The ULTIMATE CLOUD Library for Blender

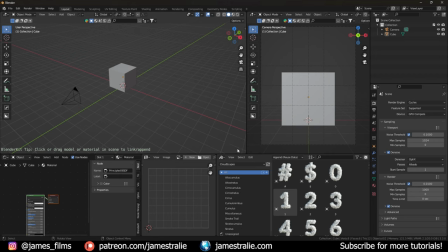4:15 So first of all, once you download it, it comes in a zip file that you're actually going to have to unzip. I use something called 7-zip to extract all the files. Put it in a place where you remember it, and then you're actually going to go over to Edit Preferences. And then you can go to File Paths, and in File Paths, you can locate where that folder is, and it's gonna populate it into your asset library.
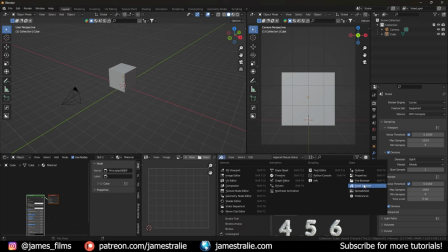4:34 So if I open up my asset browser here, you can see this is what it looks like. It's kind of like a little bookshelf kind of displayed here. So you click on the asset browser, and it will open up your assets that you have. I've got a bunch of different ones that I use, a bunch of Kitbash models, some models that I've created myself, a variety of other things that I have imported here.
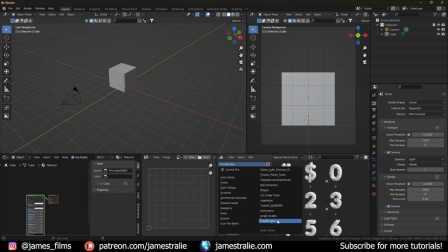4:51 And one of the things I have that just popped up the other day is the Cloudscapes library. So if I click on the Cloudscapes, you actually see it's broken down into altitude heights of these clouds as well. So if I click on Alto Cumulus, It pulls up all the clouds that would be located at that location in the atmosphere.
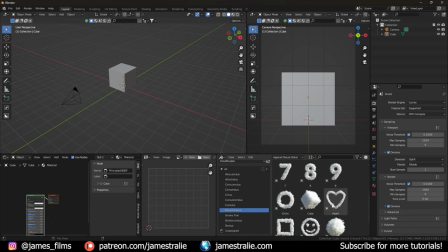5:08 You also have some fun ones like miscellaneous. You got a bunch of different numbers as clouds. A cube, the default cube, of course, you have to have as a cloud. Really fun to see that as well. You also have a heart, a smile, rectangle, star, and the euro, of course, very important to have as well.
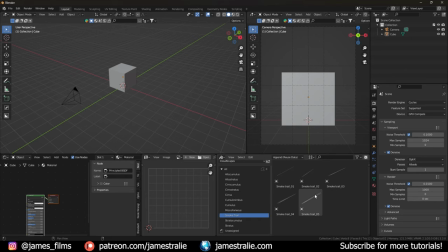5:23 One other one I really like is these smoke trails, which you can kind of simulate the contrails that you'd see from an airplane flying overhead as well, which just looks really great. So a lot of those super easy to drag and drop. And so we'll just kind of show you what this looks like in a scene in Blender.
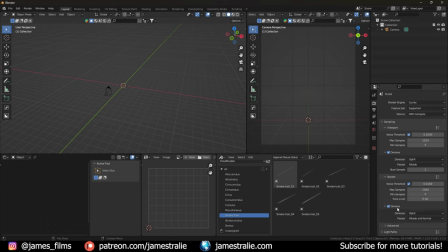5:39 So I'm going to be using cycles for this. I personally find cycles to be the best. I'm also going to click on denoising here just so that I'm not fighting through an insane amount of noise, because one issue you'll see with these clouds and with volumetrics in general is that very quickly you'll get a lot of noise introduced into your scene when you hit render.
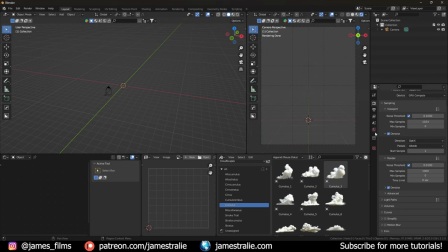5:53 So I'm going to pull up the rendered mode here, and I'm just going to start off by adding in a sky texture.
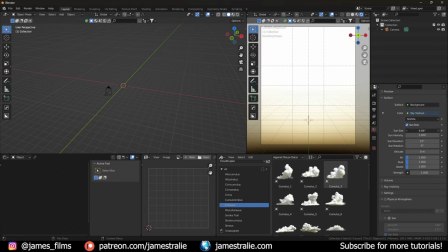5:59 This kind of gives me the most flexibility to kind of adjust some of the lighting here and kind of just change some things out here. So I'll just bring this in here, and then I'm also going to clip this so it's just rendering my render region. So I've got this here. We can kind of adjust some of the settings here as we see fit and rotate our sun around here.
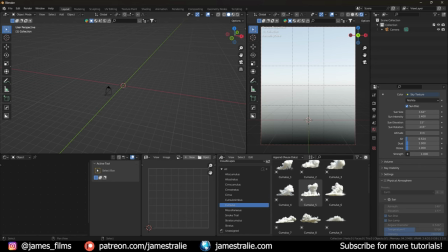6:16 So I kind of just want a little bit more of like a blue sky showing here in the background, so this kind of stands out a bit more. And let's just bring in our Cumulus 10 model here. So it'll take a second to load up here, but what you'll notice is, and this is kind of just a known, I guess, not necessarily bug, but just, I guess, feature more so of this. It kind of initially comes in tilted at a 90 degree angle. So all you have to do is just hit R on your keyboard, X, and then 90, and this just puts it back to horizontal here.
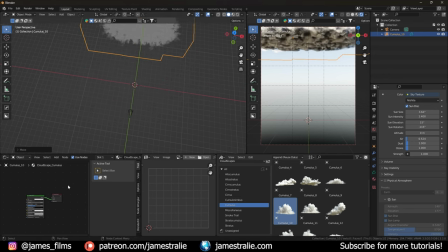6:40 So as you notice, the way I've kind of integrated my windows here, you can actually see my shader editor below here. And it actually comes clicked in with a principled volume texture hooked into the volume material output. And so this is already driving a texture. So just right out of the box, you already have a textured cloud here in our scene.
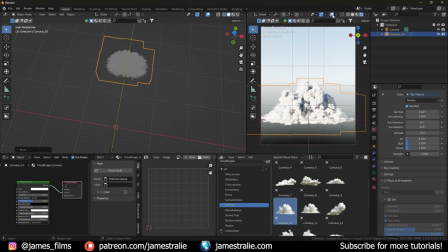6:56 And if I kind of drag and drop this over, let me just turn off the overlays so that you can actually see this a bit better. You already have a really nice looking cloud right in your scene, right off the bat. So it's a great thing to just literally just be able to drag and drop a cloud and have it in your scene.
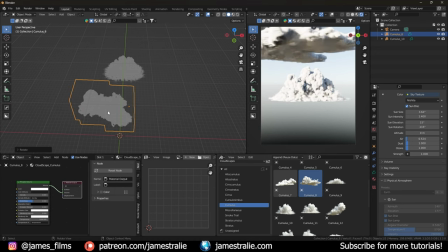7:09 You can bring in another one too if you want to have a second one here in the scene. We can kind of start to populate out our scene a little bit more.
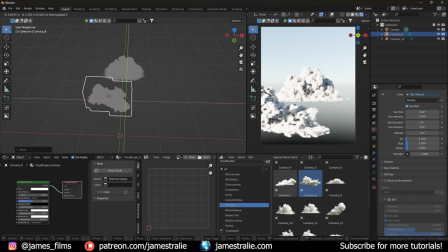7:15 What I'm noticing though when I bring these clouds in is they're looking a little bit lumpy. And so what I can actually do is go over to the shader editor here, and I'm going to just turn the density down a little bit here. So this kind of just softens up the cloud a little bit, makes it look a little bit more puffy, and just kind of overall I feel like a little bit more aesthetically pleasing. It looks quite nice.
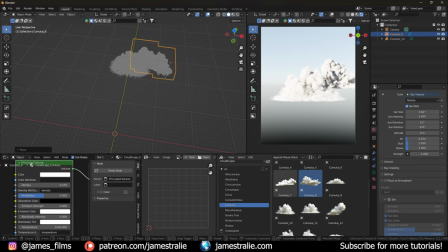7:33 And one thing too to note about clouds in general in Blender is the lighting is essential to making these look realistic and believable. Any subtle changes to lighting will drastically change how your overall cloud will look in your final render.
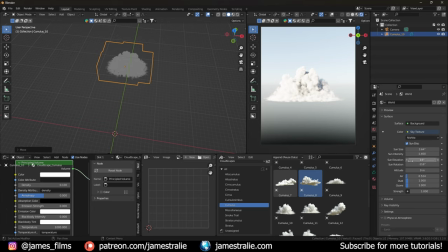7:48 So really keep in mind how you're actually lighting your scene. And oftentimes what I'll do is actually just we'll turn off lights.
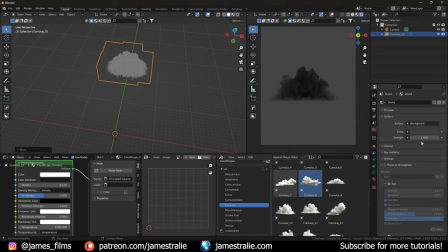7:54 So let's actually just right off here, just remove the sky texture so we just don't have any lights in the scene. And I'm gonna work off a couple point lights. And I wanna talk about some tips that I've learned kind of over experimenting with this, lighting clouds in general, even before using this add-on, just kind of my approach to lighting these types of environments.
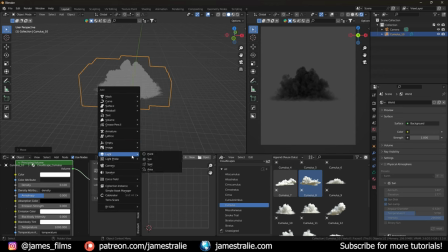8:11 So I'm gonna add in a point light here. Just gonna hit Shift A on my keyboard and pull in a point light.
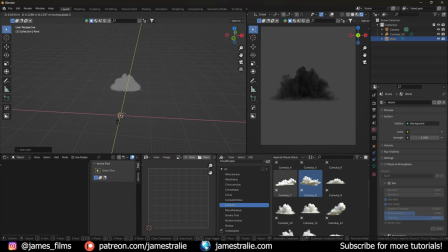8:17 And we're gonna pull this over behind our cloud.